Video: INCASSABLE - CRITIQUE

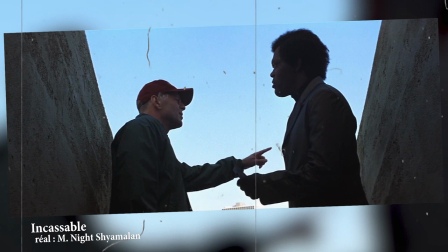(4:07)
Pas un hasard non plus si les deux héros portent des noms bibliques, David et Elie. Traduction française de Elijah.
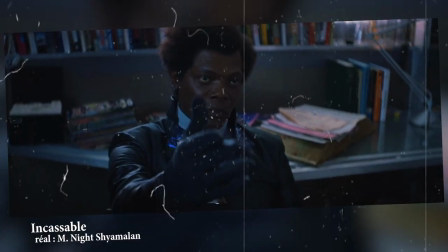(4:14)
Les deux sont complémentaires, mais s'opposeront l'un à l'autre à l'avenir. Shyamalan est un cinéaste au talent brut.
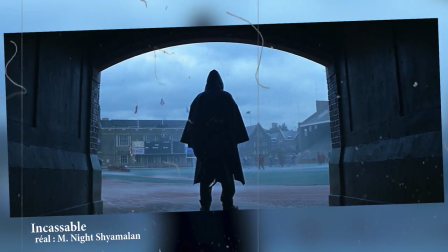(4:20)
Il n'a même pas 30 ans quand il réalise Incassable. Réalisateur consciencieux et qui a un souci du détail, alors quand il se lance dans l'origin story de ses deux personnages principaux,
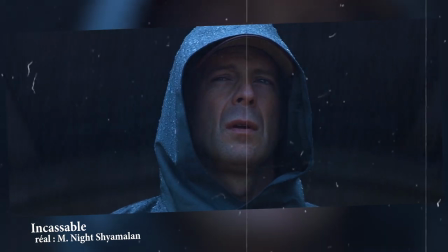(4:29)
David et Elijah, il cherche à traduire visuellement, dans sa mise en scène, l'opposition qui anime ces deux êtres.
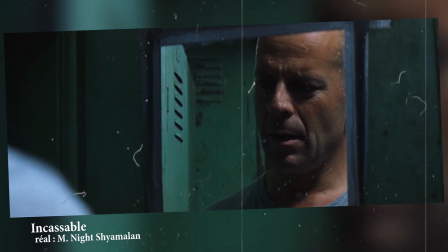(4:35)
C'est d'abord par l'utilisation de la symétrie. Le cinéaste joue sur l'effet de miroir, que ce soit dans la posture physique de ses personnages, Joseph,
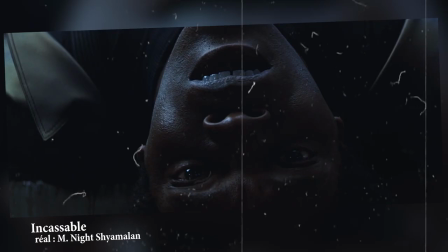(4:43)
le fils de David, regarde la télévision la tête en bas, Elijah tombe dans le métro et finit allongé sur les marches la tête en bas,
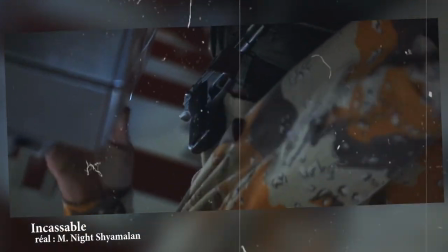(4:49)
ou comme je l'ai dit plus tôt, la petite fille dans le train qui observe David la tête en bas. De même, le réalisateur joue également sur ses cadres.
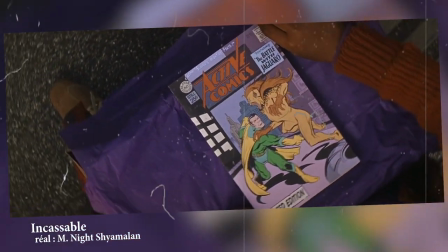(4:56)
Il place sa caméra à l'envers, même quand celle-ci est en mouvement. ou dans d'autres cas, il filme la scène à travers la réflexion d'un miroir, voire d'une télévision.
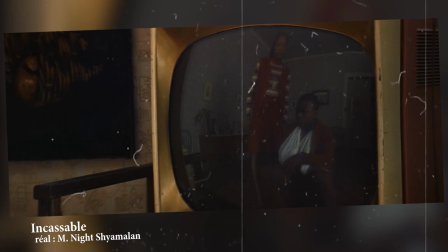(5:04)
Toujours dans un souci de développer le thème de l'opposition entre les deux héros, Shyamalan joue sur les couleurs,
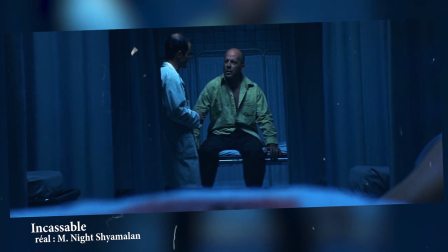(5:10)
comme dans un véritable comic book, dans lequel les super-héros sont reconnaissables de par leurs costumes et les couleurs qui les accompagnent,
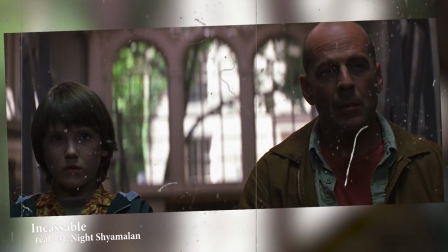(5:16)
le cinéaste emploie la même technique, mais beaucoup plus subtilement. Le violet est la couleur d'Elijah.
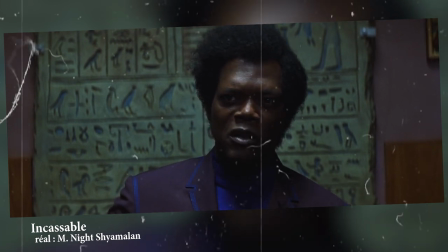(5:21)
On la retrouve quand il est enfant, quand il est adulte, ou même dans les habits de sa mère. Le vert est la couleur de David.
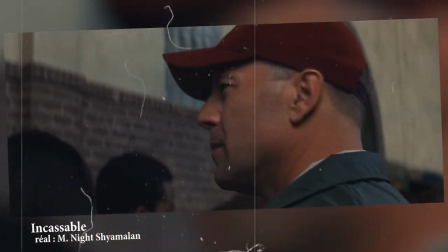(5:27)
On la retrouve sur son imper et sur son blouson d'agent de sécurité. Au passage, Shyamalan a juste recours à un imper à capuche pour finaliser la silhouette de son héros.
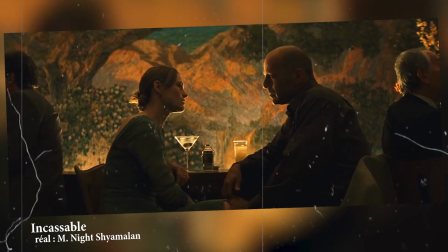(5:36)
Pas besoin de slip sur le collant pour définir un costume de super-héros. D'autre part, le cinéaste joue également sur la colorimétrie de son image.
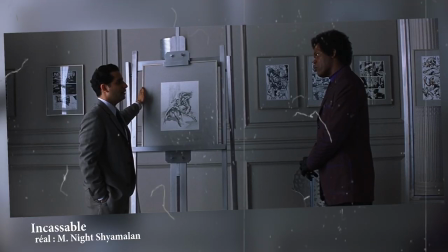(5:43)
Avec son directeur de la photographie, Shyamalan développe des atmosphères différentes pour les environnements de ses protagonistes.
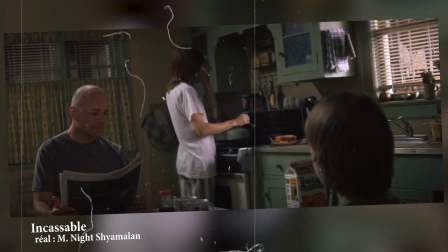(5:49)
Une teinte bleutée et des couleurs froides pour la galerie d'Elijah, des couleurs jaunes et chaudes pour le foyer des Dunn.
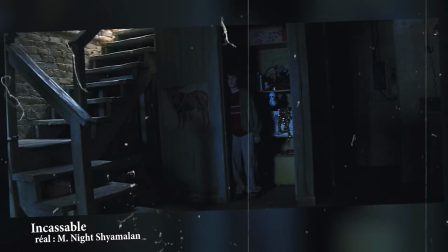(5:55)
Bien sûr, tout ça n'est pas systématique. Par exemple, lors de la scène des haltères, Shyamalan a recours à des couleurs froides, et inversement pour certaines scènes avec Elijah,
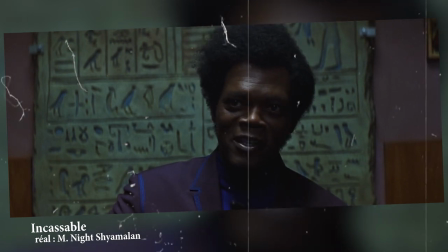(6:04)
comme si les deux opposés étaient finalement deux entités très similaires, comme une seule et même personne.
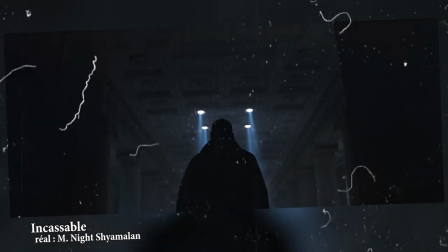(6:12)
Lors de cette scène, David prend conscience de ses capacités et de ses pouvoirs. Il accepte sa nature et sa nouvelle identité, celle d'un super-héros.
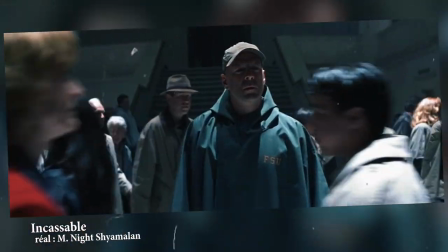(6:20)
Et que doit faire un super-héros ? Obéir à certains codes et protéger les bons citoyens.
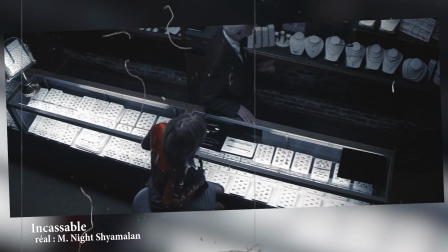(6:24)
David se rend donc à la gare et attend que les choses viennent à lui. Il a plusieurs visions.
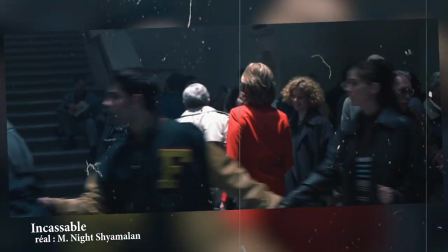(6:29)
À chaque fois, Shyamalan utilise le même procédé, un top shot qui évoque le point de vue d'une caméra de surveillance,
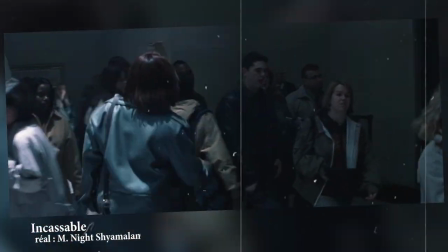(6:35)
et le personnage criminel, lui, porte un habit distinctif qu'on remarque surtout par sa couleur qui détonne avec le reste.
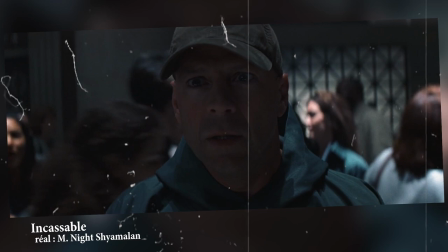(6:41)
C'est le cas du personnage qu'on surnomme le Orange Man, un agent d'entretien qui est en réalité un dangereux psychopathe.
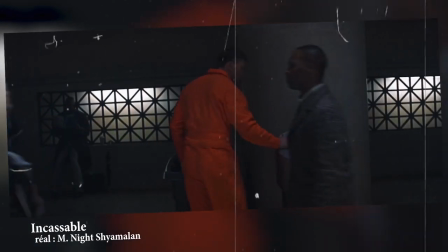(6:47)
Une scène pivot portée par une mise en scène inventive et la musique de James Newton Howard qui compose pour l'occasion un score absolument dément.
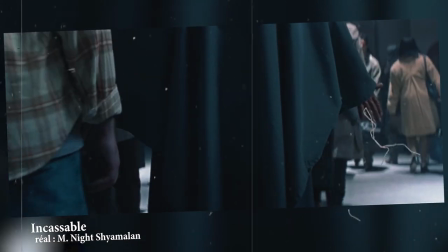(6:54)
Au-delà d'une direction d'acteur irréprochable, c'est bien simple, c'est peut-être le meilleur rôle de toute la carrière de Bruce Willis,
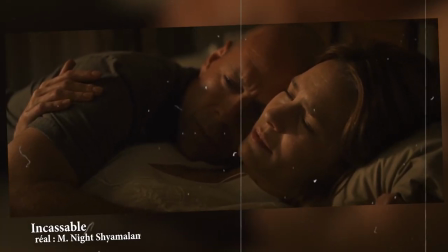(7:00)
l'acteur qui a brillé par le passé avec des rôles comme celui de John McClane dans la série Die Hard,
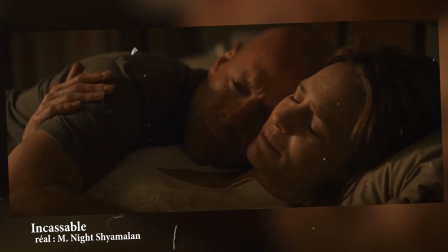(7:05)
ici, il joue tout en finesse et en retenue et prouve qu'il est un excellent acteur.
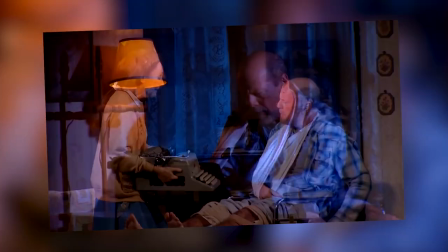(7:09)
Au passage, j'en profite pour dire que j'ai vu le bonhomme sur scène à New York dans l'adaptation théâtrale de Misery, le roman de Stephen King.
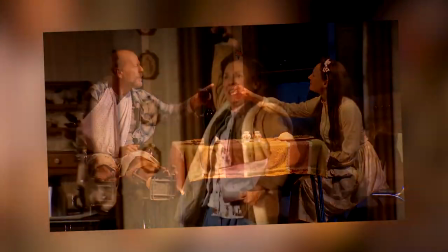(7:15)
Bon, j'y croyais moyen, et ben franchement, j'ai pris une énorme claque. Bruce Willis est juste un acteur mésestimé, mais c'est surtout un acteur excellent.
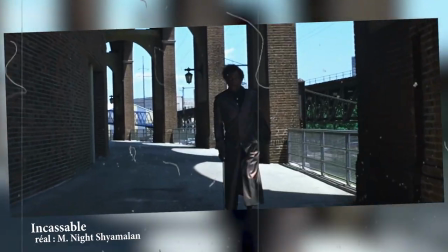(7:23)
Fin de la parenthèse. Le reste du casting est formidable. Samuel L. Jackson est parfait, lui aussi tout en retenue.
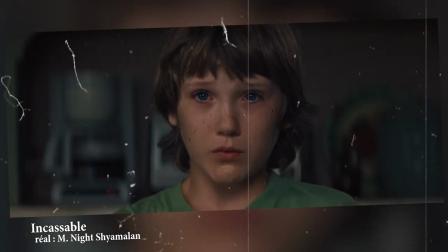(7:29)
Robin Wright, elle aussi est formidable, comme à son habitude. Et Spencer Tweed Clark, qu'on avait déjà vu dans Gladiator, est hyper touchant.
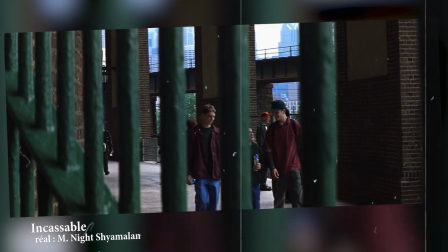(7:36)
Tous sont au service d'une mise en scène tout en sobriété et qui compte pas moins de 35 plans séquences.
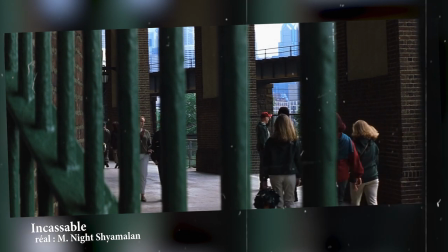(7:42)
Et peut-être même que j'en ai oublié. Cela contribue à donner un rythme lent au métrage qui peut être un poil rebutant,
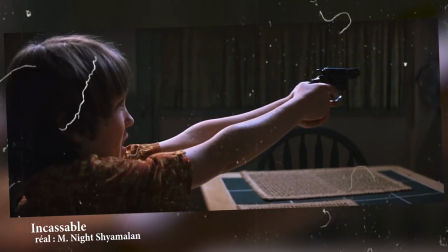(7:47)
mais qui témoigne d'une véritable intention de réaliser un drame dans un contexte mythologique quasi biblique.
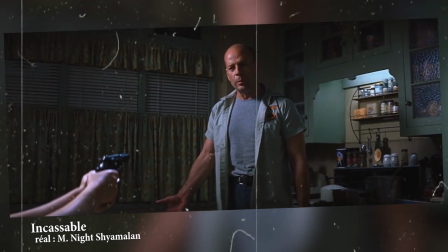(7:53)
Incassable est un véritable chef-d'œuvre. Probablement le meilleur film de Shyamalan. Film qui n'a malheureusement pas eu le succès critique et public qu'il méritait.
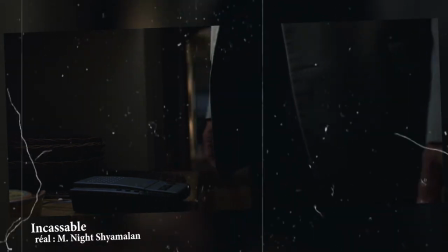(8:01)
Après un très bon film d'invasion extraterrestre avec Signe en 2002,
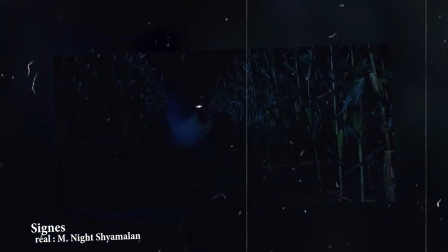(8:05)
Shyamalan se perd dans un cinéma qui peine à se réinventer avant de sombrer dans le ratage intégral avec les bouses que sont Phénomène,
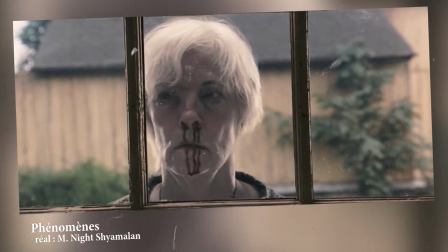(8:12)
Le Dernier Maître de l'Air et After Earth.